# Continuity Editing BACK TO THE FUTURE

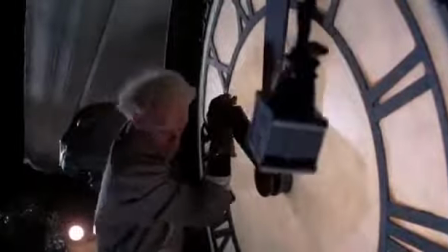[0:00]
In Back to the Future, they have a shot where they focus on the town hall because Marty,
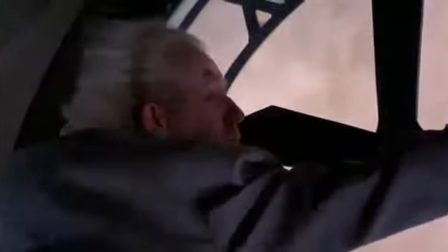[0:05]
one of the main characters, is trying to get back to the present time. He also has a problem throughout this scene, and so does the Doctor.
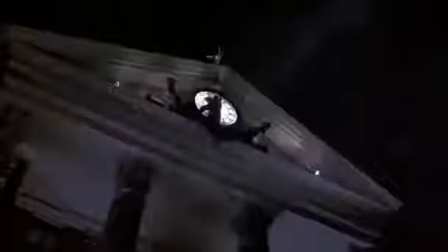[0:13]
While this is happening, they have transformations when they keep on switching from Marty to the Doctor and keep going back and forth.
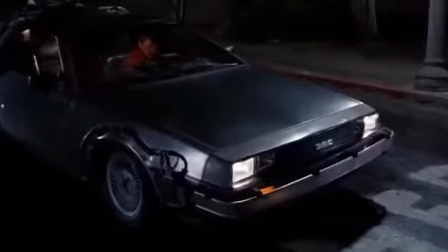[0:20]
The reason they do this is so that it makes the scene more intense and gives more of an atmosphere.
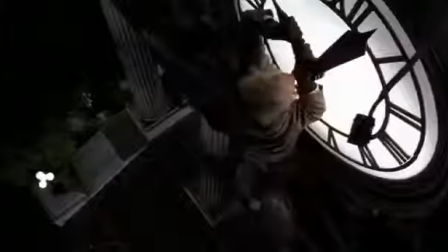[0:25]
There's lots of cross-cutting in this film. This mainly happens between Marty and the Doc.
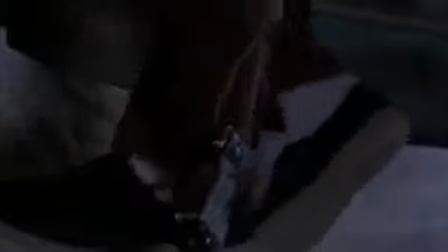[0:29]
The scene that this happens in is when they are both setting up the equipment and doing the shot.
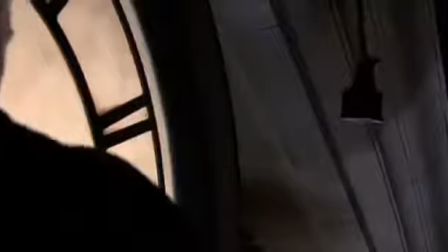[0:34]
When they are doing this, the shot never goes past two pillars in the town hall.
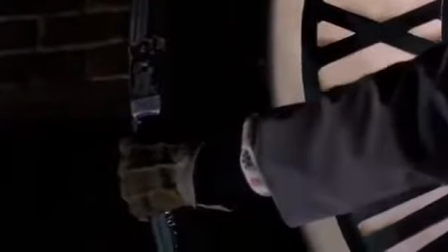[0:40]
The reason for this is because if they go any further, then the actors will be outshot.
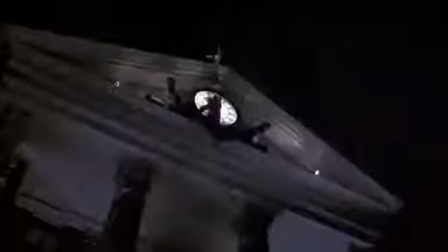[0:45]
There is another thing that is called an insert shot. This happens in this film when you look at the clock and shows the relevance to show that
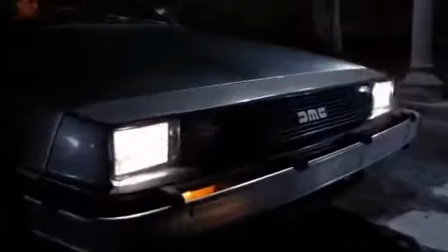[0:55]
when they reveal it back, it ticks perfectly 1 minute.
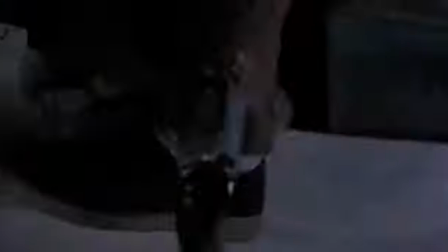[1:00]
The reason they have used these are because it makes the film a lot more interesting.
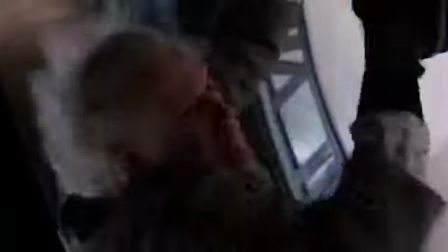[1:05]
It also makes the audience more interested in the film, which then makes people want to watch it more because it gets them involved and
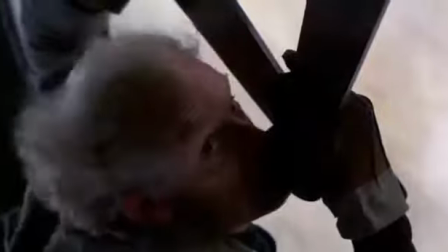[1:12]
makes for a better film if the audience feel that they are involved in the actual film.
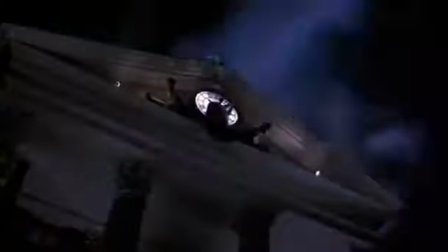[1:17]
In this film, they do a lot of something called matching on action.
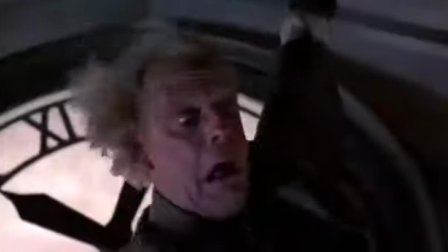[1:22]
This happens when he is reaching for the plug to connect together. It also happens when he falls down because you see him from the bottom view and the top.
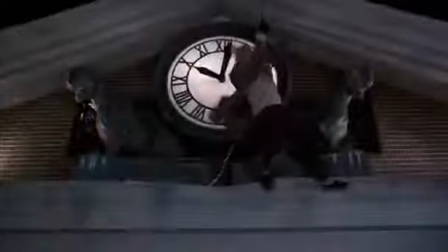[1:31]
Another time it happens is when Marty is trying to turn the car on and he is hitting the wheel and it cuts from the outside from the car.
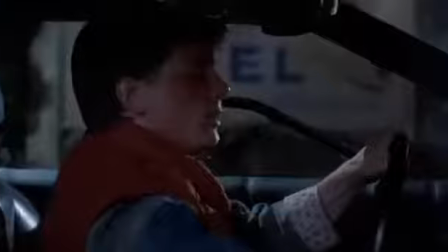[1:38]
What matching on action is when you start from one view and you go to the other view.
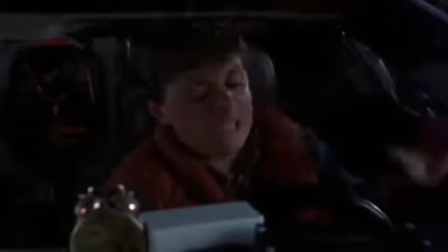[1:44]
So that when the people film walking through a door, they walk going through the door, and then they film the other side door from the other person walking in, so it looks more realistic.
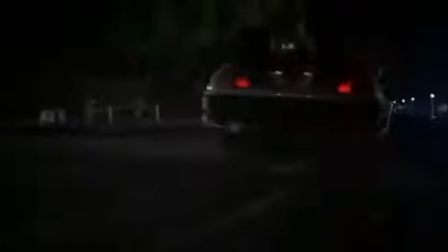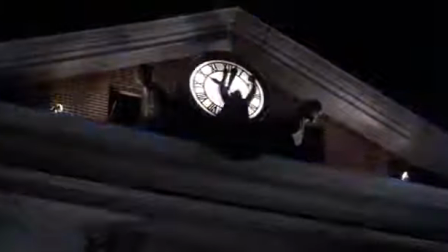Film Hot Fuzz, you will see a lot of montage clips in this because there's more of an action-packed film compared to Back to the Future.
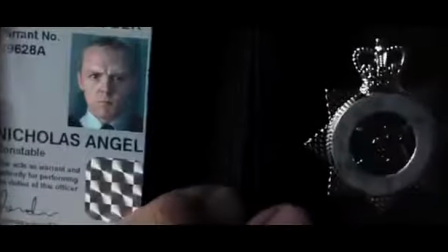[2:10]
Also, the reason they have done this is because it makes the film seem more real and serious. The reason that they have put all these clips
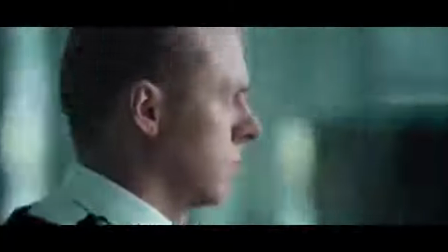[2:17]
together to show how serious the actor was when filming this, and how much he had achieved doing this while doing this film.
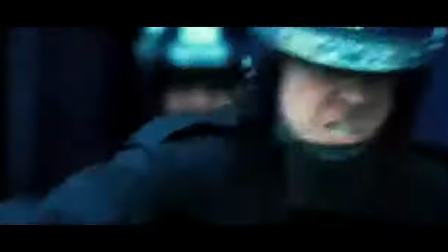[2:24]
Voiceover in the montage to tell us about how he got to where he is now and how he got to the position.
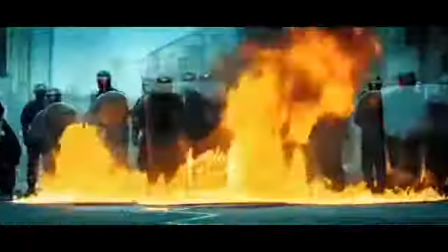[2:30]
Also, they do this to explain the film better so that you get a better understanding.
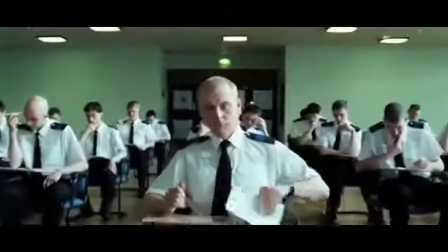[2:34]
The reason that they have used montage for this is because you can get loads of information down in such a little amount of time.
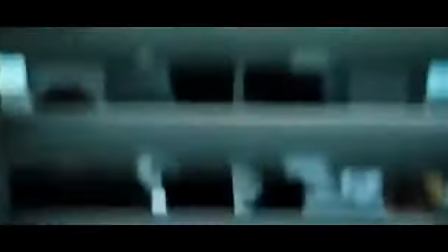[2:40]
Using the montage allows you to compact all the little clips into a 2-minute clip.
Quickly established an effectiveness and popularity within the community.
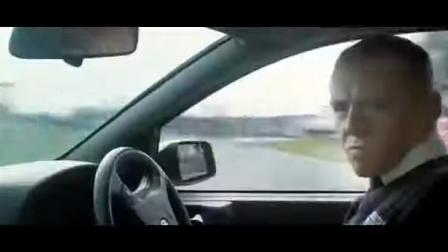[2:50] Proceeded to improve skill base with courses in advanced driving and advanced cycling.
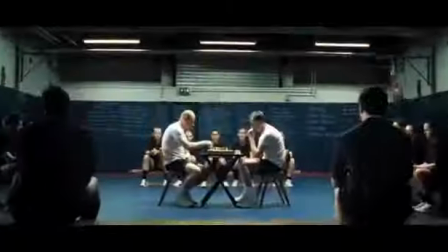[2:58] Became heavily involved in a number of extra vocational activities. To this day holds the Met record for the 100-meter dash.
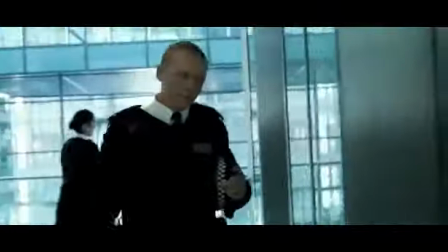[3:05] In 2001 began active duty with the renowned SO-19 Armed Response Unit.
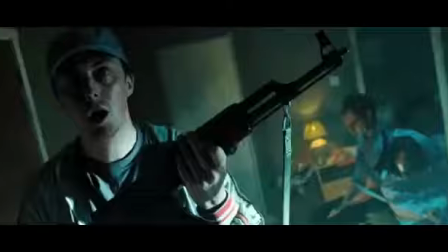[3:10] Received a Bravery Award for efforts in the resolution of Operation Crackdown.
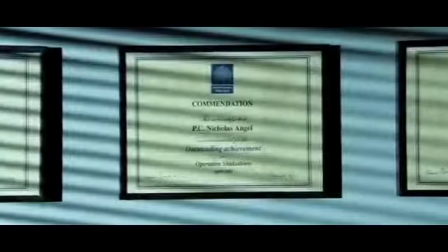[3:14] In the last 12 months has received 9 special commendations, achieved the highest arrest record for any officer in the Met, and sustained...
Allows you to compact all the little clips into a 2-minute clip. Alternative editing for City of God. In this, they use a lot of jump cuts.
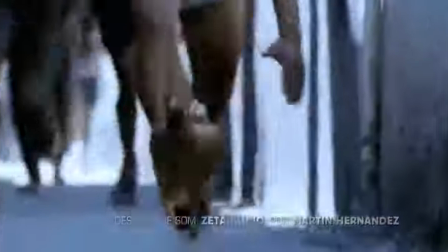[3:29]
They use it when the chicken starts to get chased and runs away, and they also use transitions when two friends are talking, and also in the food preparation.
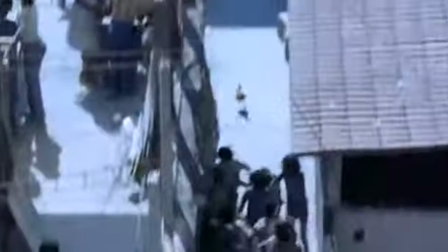[3:38]
At the end of the scene, we saw one of the characters move near the chicken, and when they do this, the camera moves in a 360-degree motion.
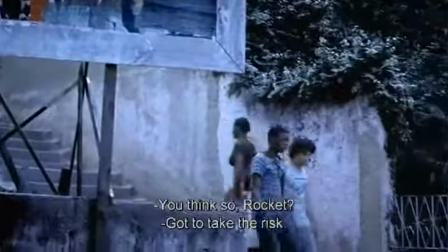[3:44]
The reason for doing this is because he isn't in the position when the camera is in a line of 180.
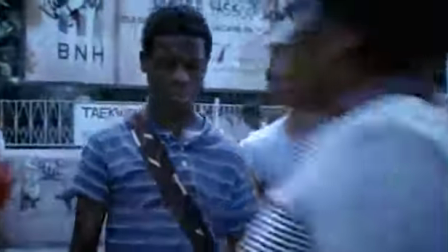[3:51]
They use slow motion for one of the scenes. This is to give tension.
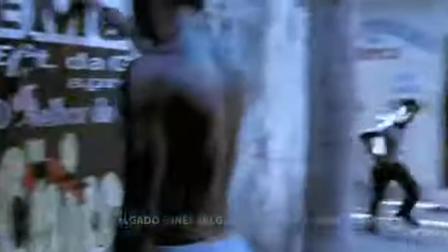[3:56]
It will also make the audience think about what is going on and make them more interested in the film.
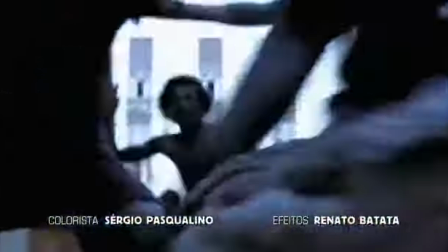[4:00]
The reason that they have done this is because doing this, they don't break the 100-degree rule, which also makes the scene more interesting and will make more people want to watch it.